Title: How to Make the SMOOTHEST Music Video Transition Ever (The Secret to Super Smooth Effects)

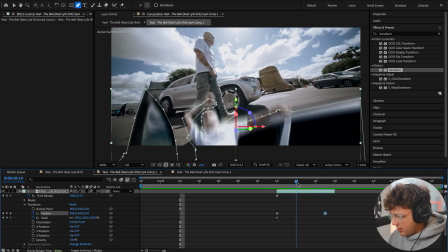You guys can see we get this transition right here with the motion blur on it because we turn motion blur on here.
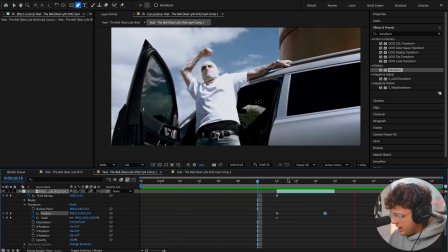So this is how it looks right now it's really not the greatest but it'll work for now next what you want to do to make
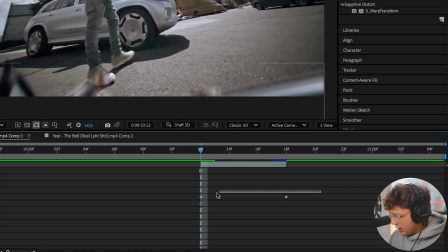it even smoother is I'm going to drag this to the very end here we're going to highlight both of them and we're going to right click go over
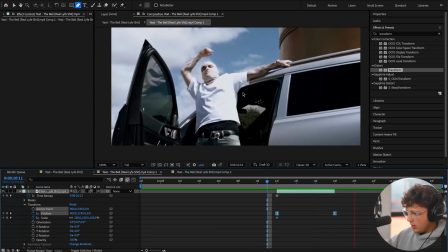to keyframe assistant and then press easy ease that's just going to make it a whole lot smoother as you guys can see there and we still have like this very harsh background here how it kind of just comes in just like so I don't really like that I'm not the biggest fan of that so to fix that we're going to close this and we're going to duplicate this one more time by pressing command C,
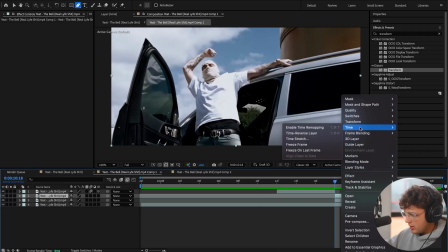command V, and then we're going to right click on it, go over to time, freeze the frame again, and we're going to bring it over a couple of frames.
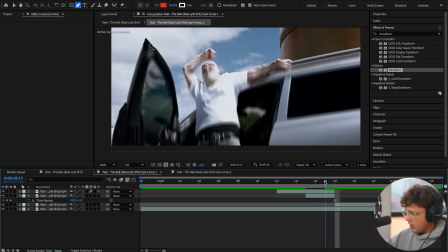And then we're going to press command shift D to cut it, delete the excess just like before. And then we have this clip here of just the static screenshot again.
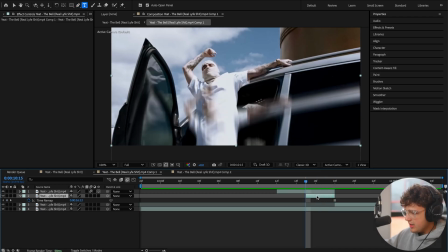So what we're going to do for this now, we're going to click on it and then press T on our keyboard. And that's going to bring up the opacity here.
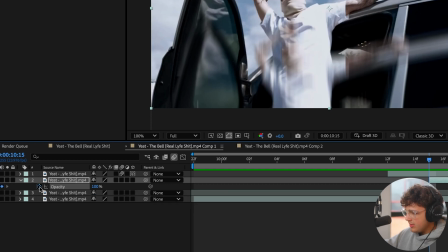We're going to keyframe our opacity at the beginning and set it to zero.
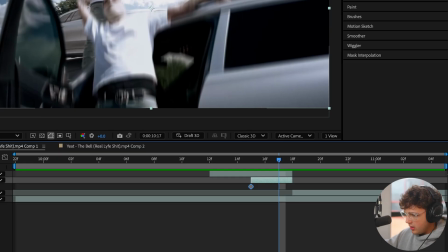And then we're going to go to the very end of our clip here, around right here, and we're going to set it back to 100 and then drag that here.
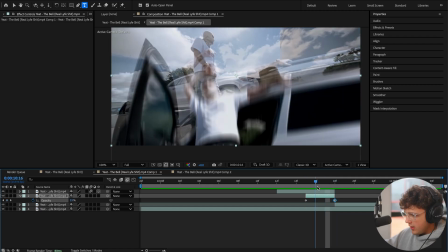So you guys can see we get the opacity kind of zooming in there. And if it's a little bit harsh, like you can see, it doesn't really line up properly.
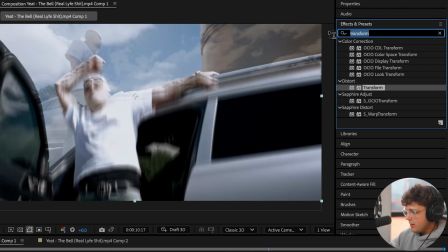To fix this, you can go inside of effects and presets and you can search up blur. You can throw on any blur you want. I'm going to go ahead and throw on a little Gaussian blur right here. Drag and drop that on.
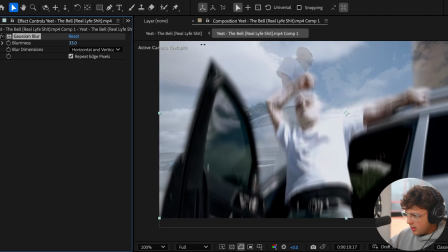And then you could see in the background here, I'm just going to go ahead and turn this up to something like that and then click repeat edge.
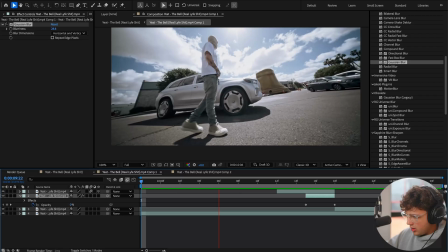And we get a lot smoother of a transition with the Gaussian blur on there. super, super clean. Love that.
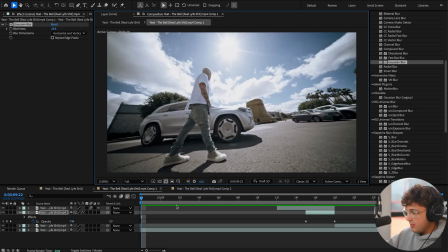And then what you can do next to add a lot more sauce to this, which I highly recommend you do, is right click over here, go over to new and then click adjustment layer.
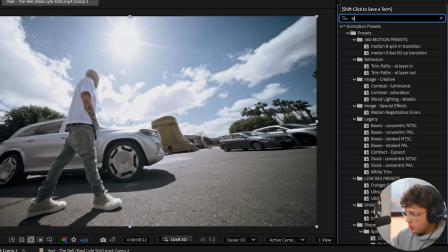Clicking adjustment layer, you can then go ahead and search up transform and then drag and drop transform onto the adjustment layer.
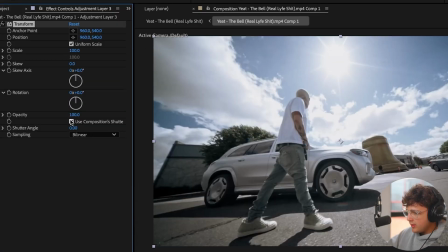Now, once you're inside of the transform settings here, I recommend going ahead and turning this use shutters composition off and turning your shutter angle all the way up.
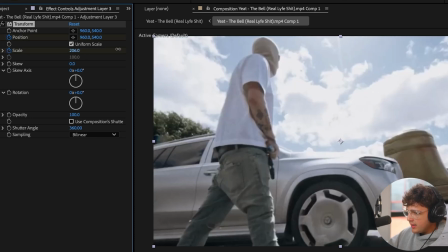And then we're going to keyframe our scale and our position at the very beginning and we're going to zoom in a lot to you just like this right here maybe even
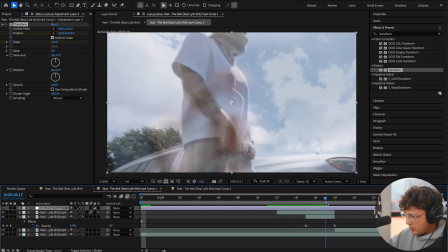a little bit more like that and then we're going to go to around here and then we're going to right click reset
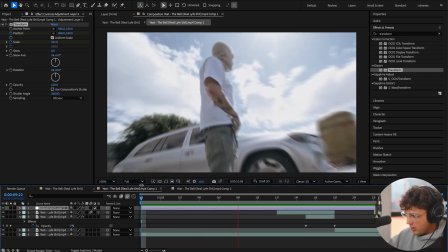right click reset you guys can see we get this zoom effect here that really adds to the transition super super clean stuff we
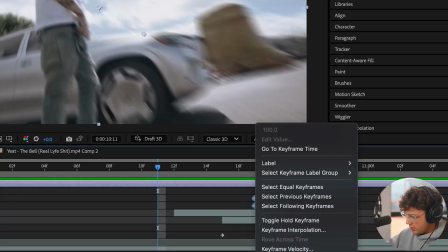press you on our keyboard and then right click on those we can go over and go over and turn on easy ease again and then we'll do it for these
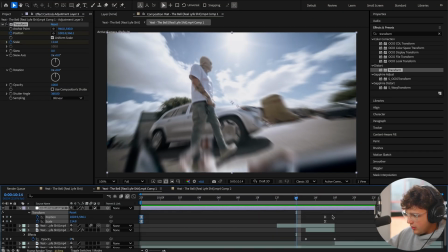ones here too right we get that easy ease effect if you liked it I think I liked it a little bit better before yeah I think it
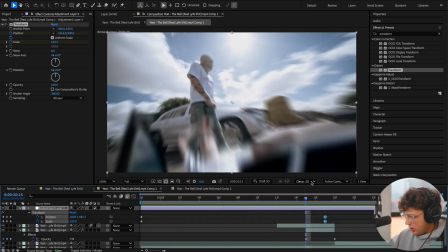looks better before for some reason I'm not too sure why and then what you can do as well to clean this up a little bit more
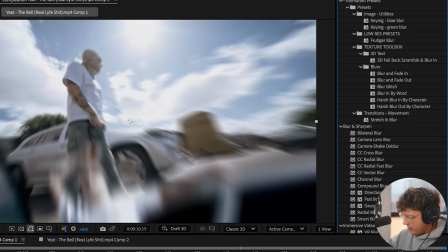is you could go ahead and turn on the blur we'll drag and drop Gaussian blur on this bottom one here and we'll set the blurriness around here
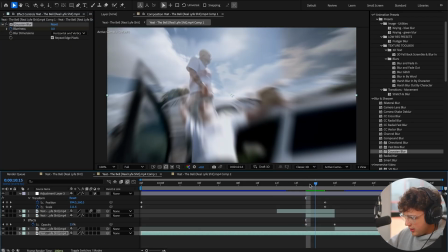we'll set a keyframe for zero but we'll make sure like the uh or you know what we'll do we'll do the one before that I'll turn
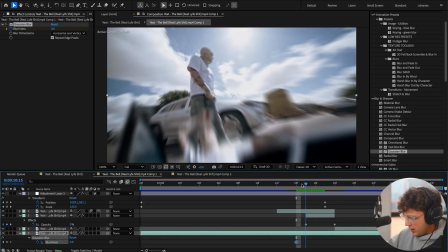on you so you guys can see here we'll make this one zero but we'll do it like when it starts to come up here we'll have this like start
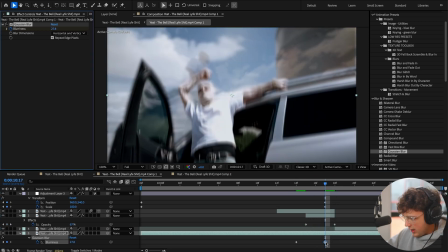to blur out um as you can see we'll blur it out of the background there so we're gonna go ahead and blur that a
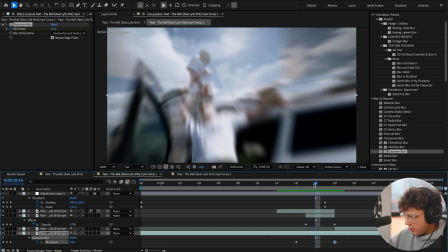bit more so that frame is like super blurry nice so when it slides in the one of the background starts to get blurry it goes out of frame super super tough transition there guys i absolutely love how this looks and you guys could see what i was talking about earlier you could do
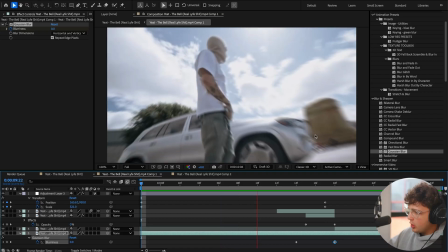this in any music video and do it a bunch of times over and over again and it's just super super clean really
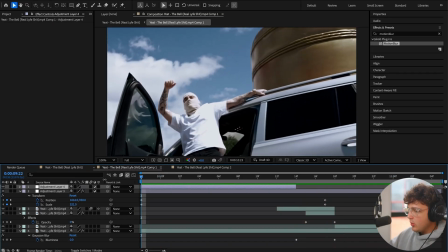cool stuff here it'll work super well with some sound design if you want to go ahead and add that but that is it for this tutorial if you guys enjoyed this video make sure to leave a like and if you guys are interested in grabbing my plugin fast effects you can grab it down below and get two additional editing packs for completely free this is my plugin that allows you to add hits shakes and wipes inside of premiere pro in just one click so if you're interested in that it'll be down below see you guys in the next video peace